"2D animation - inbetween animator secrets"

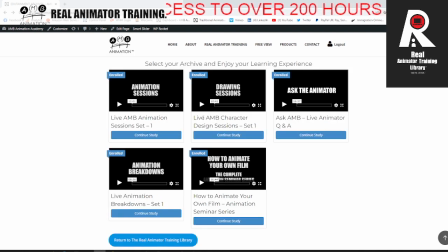So that is the edutainment archives, all part and parcel of the real Animator training library.
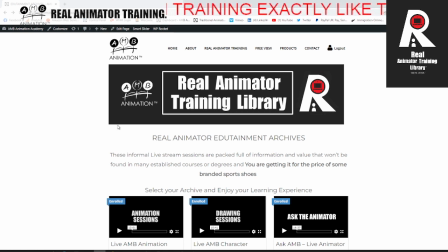If you're fed up of what things not happening for you, why it's not working for you, no matter how hard you've tried, no matter who you've gone to, whether it's Disney veterans or whoever, and things just aren't happening for you, there's a reason, because you just haven't been learning the real way.
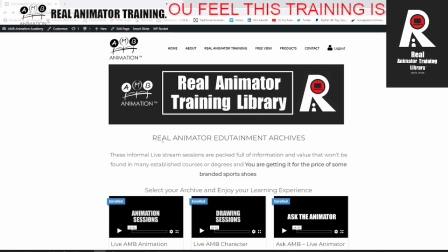This is the real way. This is possibly, in fact, I say it's the only way that's going to guarantee you get transformational turnaround results, providing you follow along and you don't let your ego get in the way and think you know better,
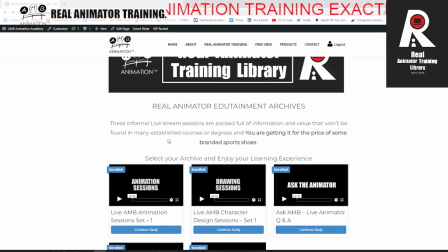because you're here to learn, right? You're here to learn the real, how to be a real animator. So if it doesn't work for you, it's because you're deviating from these training library sessions.
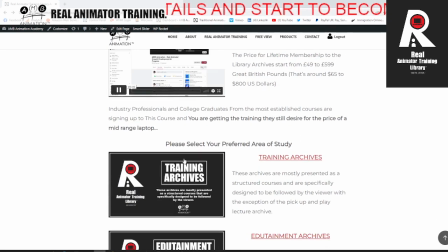So again, the training library archive, step by step, follow along.
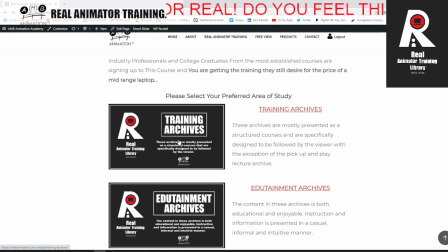You do exactly what you're told to do in the videos, and magic will start happening.
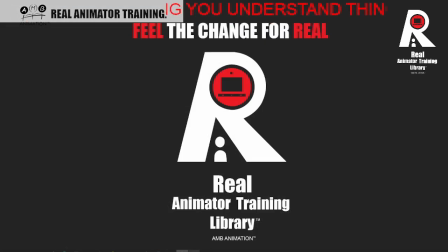That's the real Animator training library. All right, now let us get back to this video
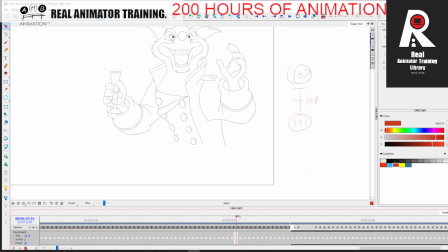explaining about the in-betweening. Okay, so let's put the bounce on this cup. So he comes, what we're going to do is we're going to create another frame, which is going to be 115, all right?
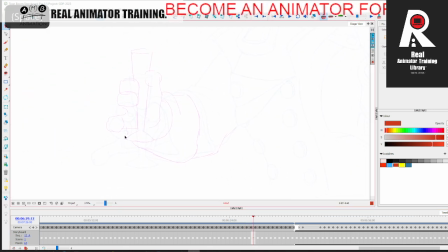So 115 is literally, I'm going to take the position of the hand, but I'm going to change it a bit. I'm going to put all the fingers, keep all the fingers on the glass, right?
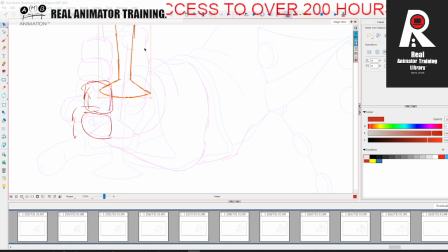So let's just paste and get our glass into position, right? Let's put it, it doesn't have to be exactly into position, but I think it'll help if it is. So we're going to just say that all of them are there like that. Let's keep his little pinky slightly out.
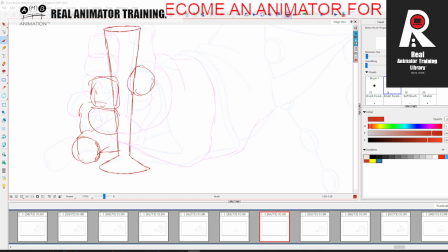Let's keep his thumb pretty much on the position that it needs to be in. Now I can start thinking about the deformation of this sleeve kind of getting into position. I want to hit that pose pretty quick.
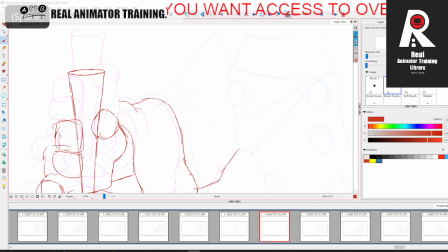I don't want to see the warping of that sleeve too much, so we're going to kind of just half into that pose pretty quick, right?
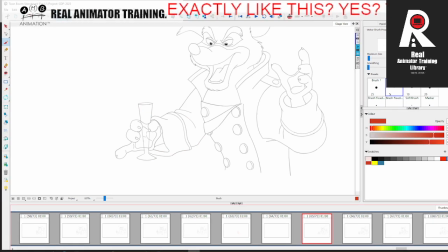So you can see that going down like that. Let's have a little look. Even by having his hand relaxing, it looks good, right?
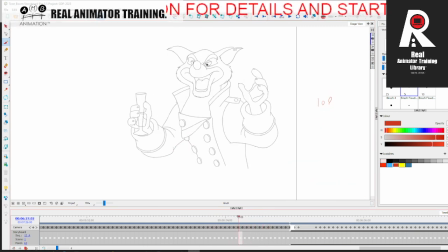Even by having his hand relaxing before he pulls it in, it creates a little bit of firmness to the movement. Notice also before he
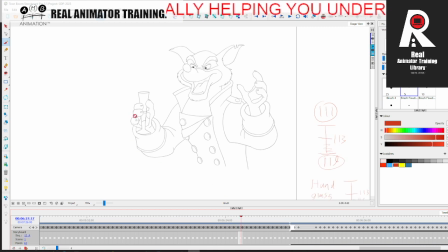puts the glass down, he raises it up, but he doesn't just, we don't just go up and down, we go in a circle. Watch his hand, like circle. Watch the subtle circle of that arc. Boom, boom, just like that.
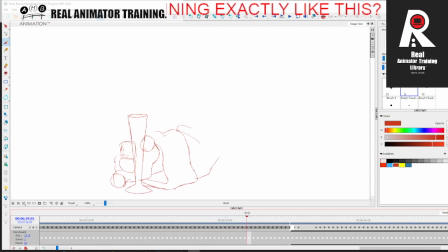Beautiful. Right, so now we've got that frame, right? So what is it? We've got 115, 113 and 115 done. Now we want 117 done, right? So what 117 is going to be is it's going to be
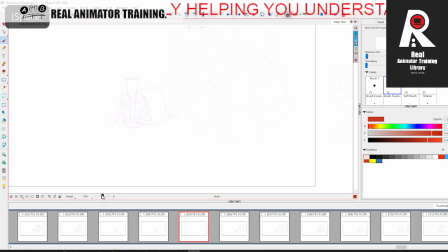a subtle thing, right? But we're going to have our glass, right? Now this is where I was kind of bad with the chart because I'm doing it for myself, right? I would make it more of a favor, right? I'm not going to go half.
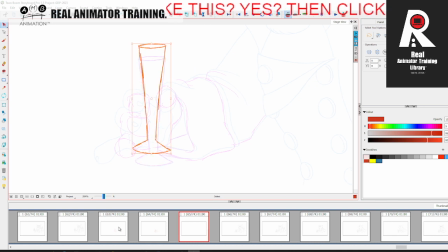My chart kind of is misleading because I'm going halfway between this and the last frame, right? So where's that frame would be about there. So there's no real clear, that's too much of a bounce, right? It's too much of a bounce. It'll shatter the glass.